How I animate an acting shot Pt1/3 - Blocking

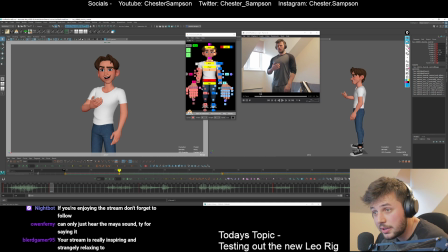2251s
So spine shape wise, what's happening? I feel like he's kind of just pivoting weirdly in this pose, which I'm not the biggest fan of. Like his spine is coming forward, but his cog is kind of stuck, you know.
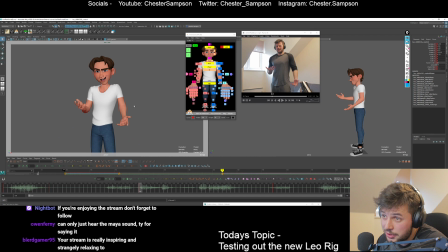2273s
Which I'm not the biggest fan of. We're not getting the nicest, cleanest shapes. So, I mean, maybe we could do like a mini weight shift over this way, and then for this one we can actually just do the opposite of what's in the reference,
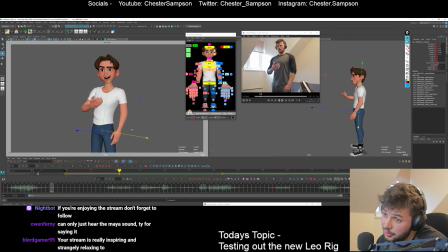2292s
just so that it has somewhere to go. I feel like it wouldn't have anywhere to go otherwise. I think that also means that maybe I should come forward for this part instead of back, just for contrast sake. Just trying to find ways to break it up from all the parts moving in the same ways.
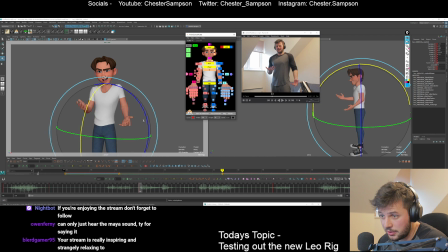2315s
Is that defaulted? Am I just rotating a bunch more than maybe I should? I don't know. Mini little down and then back up, or mini little up and then back down, maybe up and then back down here.
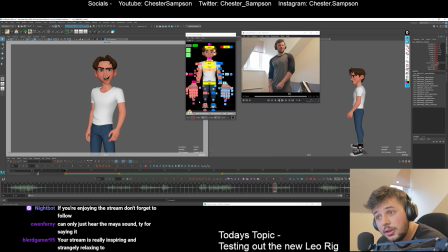2334s
I think that'll work. Cool. So I mean, these aren't the best poses in the world, but what I'm trying to do is just building the kind of shape changes throughout the piece, you know.
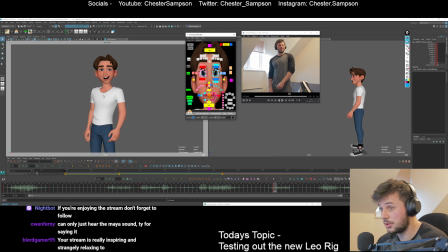2349s
So I think, oh, he's gonna open up completely. So let's just reset a bunch of these controls, because unlike what I've done in my reference, which I don't think is very clear,
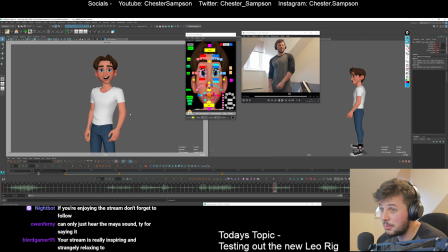2364s
he's gonna go from kind of being introspective and thinking to being open and talking to his pal over here. So let's do that. Just gonna mirror his entire mouth, which didn't work amazingly, but gives us a starting point.
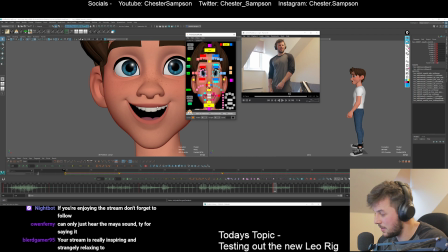2378s
Let me reset a few things.
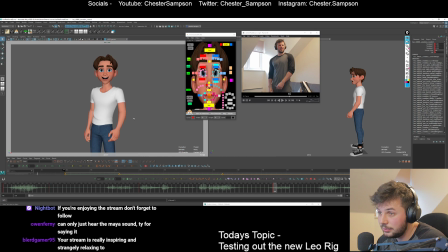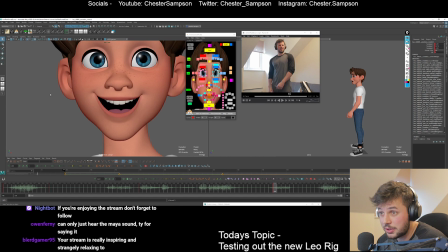2386s
But yeah, super quick and easy to get nice shapes with this guy for sure. Kinda wanna go for a little mini
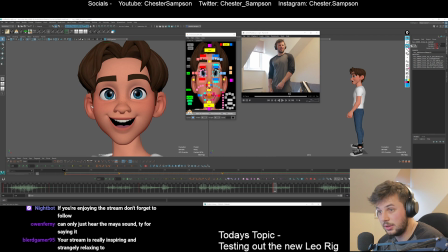2398s
shark mouth opening this way. So things compressing on this side, things opening on this side. That's kind of the standard for face posing. So it'd be like that kind of thing. So let's try that out. Your stream is really inspiring and strangely relaxing. That's cool. Thanks, man.
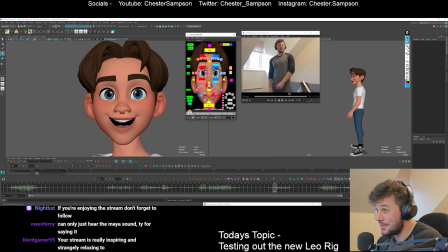2418s
Right now, I'm not doing anything very inspiring with my work because it's just building blocks right now. But hopefully when we get a bit deeper into this shot, it'll feel pretty nice. Right, so shark mouth, same thing.
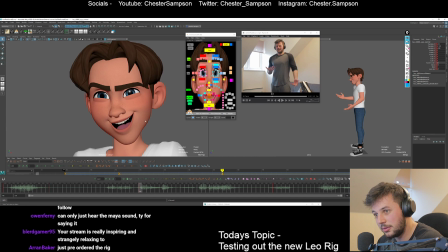2431s
I'm going to scale up this eye a little bit more than that eye.
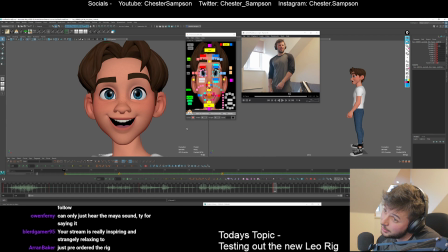2436s
You know what I mean? And then maybe we can keep this a little bit tucked in and we'll open up on that side.
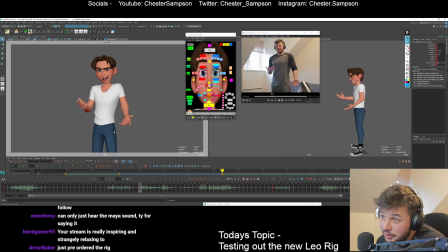2444s
But yeah, I think his head can really come over here. So he's going. Cool. So we're getting the building blocks here. I wouldn't say these are final poses at all.
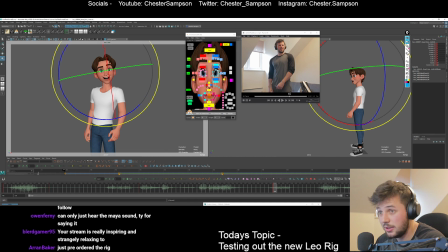2466s
Did I do something with these? I guess I did. Can we open them up this way a little bit, maybe? So that's the shame with the shark mouth, right? I'm going from this side where we're favoring this way. So everything's compressing on this right side and here and opening up on the left side.
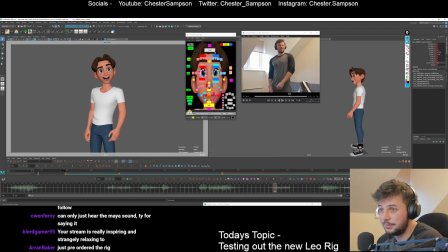2485s
And then when I'm turning to look the other way, we're doing the reverse of that, right? So everything's opening up on this side and it's compressed on that side, right? So you get that kind of thing. I like to draw it that way. I think it makes a bit more sense. A lot of people draw it like this.
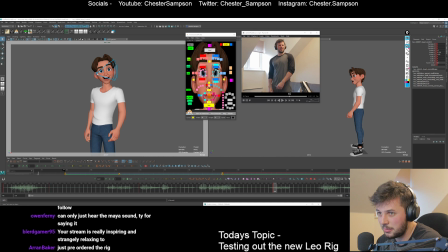2500s
They do a dot and open up from it like it's a one point vanishing point. But you're not really completely compressing to one point. You're just kind of favoring one side open than the other. I think that makes sense in my brain a lot more. Okay. I don't think I thought about the twist of this too much.
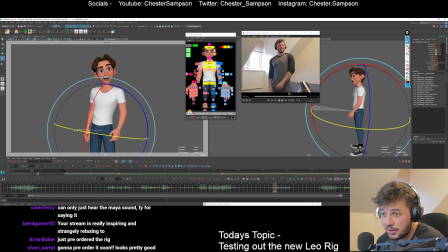2518s
His weight's coming over, and I think he's actually opening up this way in the cog at least. So let's do that. And then maybe, yeah, I can do the contrast of that in here.
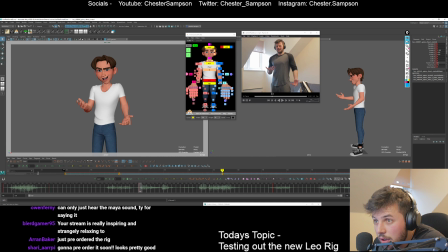Maybe because we're going into a bit of a reverse C in here, and then we're going into, I guess we are kind of in a reverse C here.
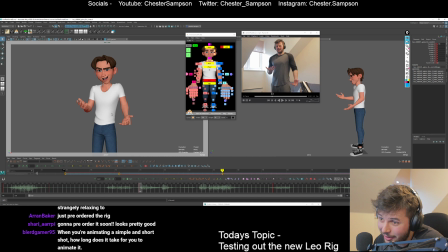2551s
What are we doing here? Where are we going here? I guess we're going to try and go into this kind of C here. I'm just trying to push this middle spine around for contrast. So we go this C to this reverse. Sorry, this reverse to this C to this reverse to this C. Subtle, but it's kind of built in there structurally.
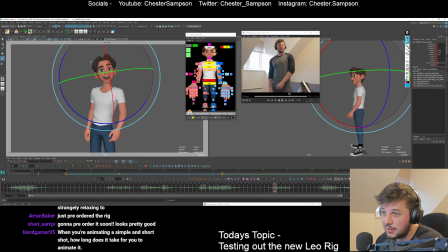2571s
And that way, when we go through things, it kind of should hopefully work a bit better. I might compress this down a little bit in here. A little bit of translate. Don't want to do too much translate. I don't really use the neck control much either here. I could use it a tiny bit.
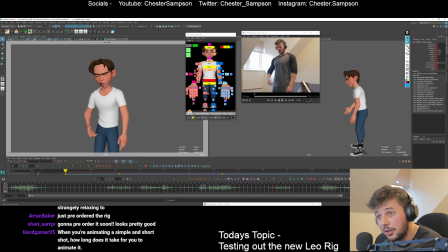2589s
I usually end up just doing that in spline and copying curves onto it to get a little bit of connectivity. When you're animating a simple short shot, how long does it take to do? I think it depends.
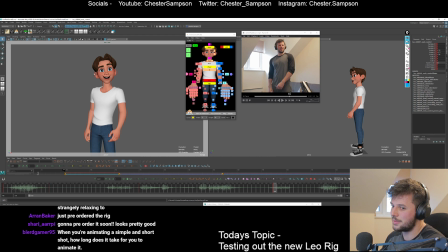2605s
I don't know if I would consider this simple. I think it's 90 frames. It's short, but it's like a full-on acting thing, you know. I think I'm really fast with facial animation in particular. Which, if we get to that stage, we've got a couple hours left till I need to leave.
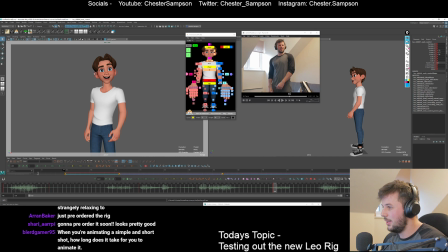2623s
But if we get to that stage today, then you'll see some techniques to speed up in that area. But in general, I do think I'm quite fast because I worked in TV for a long time, and in TV you have to be fast, otherwise you just drown.
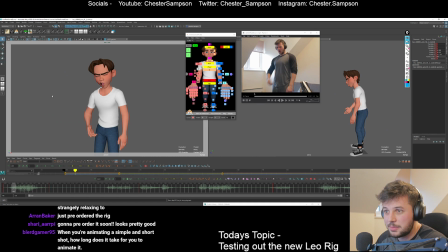2642s
Okay, let's look at these poses. I didn't feel sick at all. Let me turn up.
Wow, I didn't feel sick at all, not once.
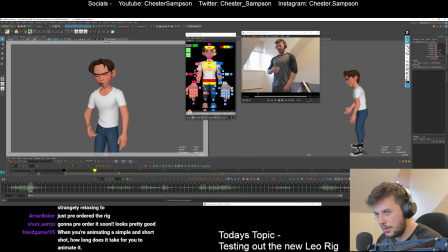2654s
Maybe a little bit more volume on there so you guys can hear a bit better. I realized how quiet. I animate with really quiet volume because you end up replaying it a lot. Once. Wow.
I didn't feel sick at all. Not once.
Right. So.
At all.
So why did I put this pose here instead of where the actual accent is?
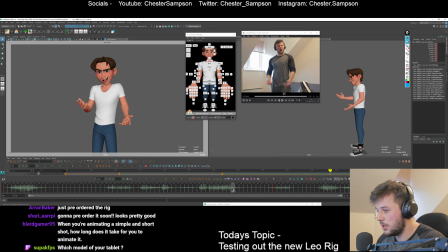2671s
And the reason for that is I kind of viewing this as an overshoot from this pose before we settle back into this kind of default pose. So now what I'm going to do, well, actually, I would do all of these main poses first, and then I'd go back in, but for the sake of it,
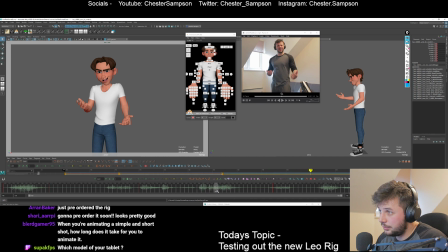2692s
so I'm just going to add in this kind of overshoot, because I think that's about where the weight drops a little bit here and then comes over to the side. So I kind of view this as the breakdown.
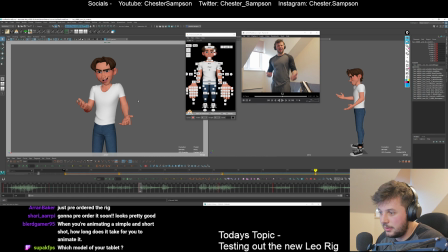2710s
So let's build this one in. So I'm just kind of building in the building blocks here. And because I've done this kind of spine reversal on each of these main poses, this should be easier. So let's just chuck a breakdown in. I'm going to bias this side. I'm going to drop him.
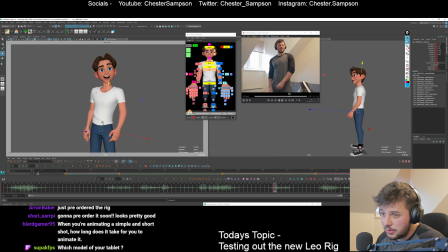2728s
I want this to be kind of a down overshoot. So like, if you look at this square, it's kind of bobbing under. That's kind of what I'm going for here. And I kind of want to, I'm looking at the reference and I think he kind of arcs over in the X here. So let's do that.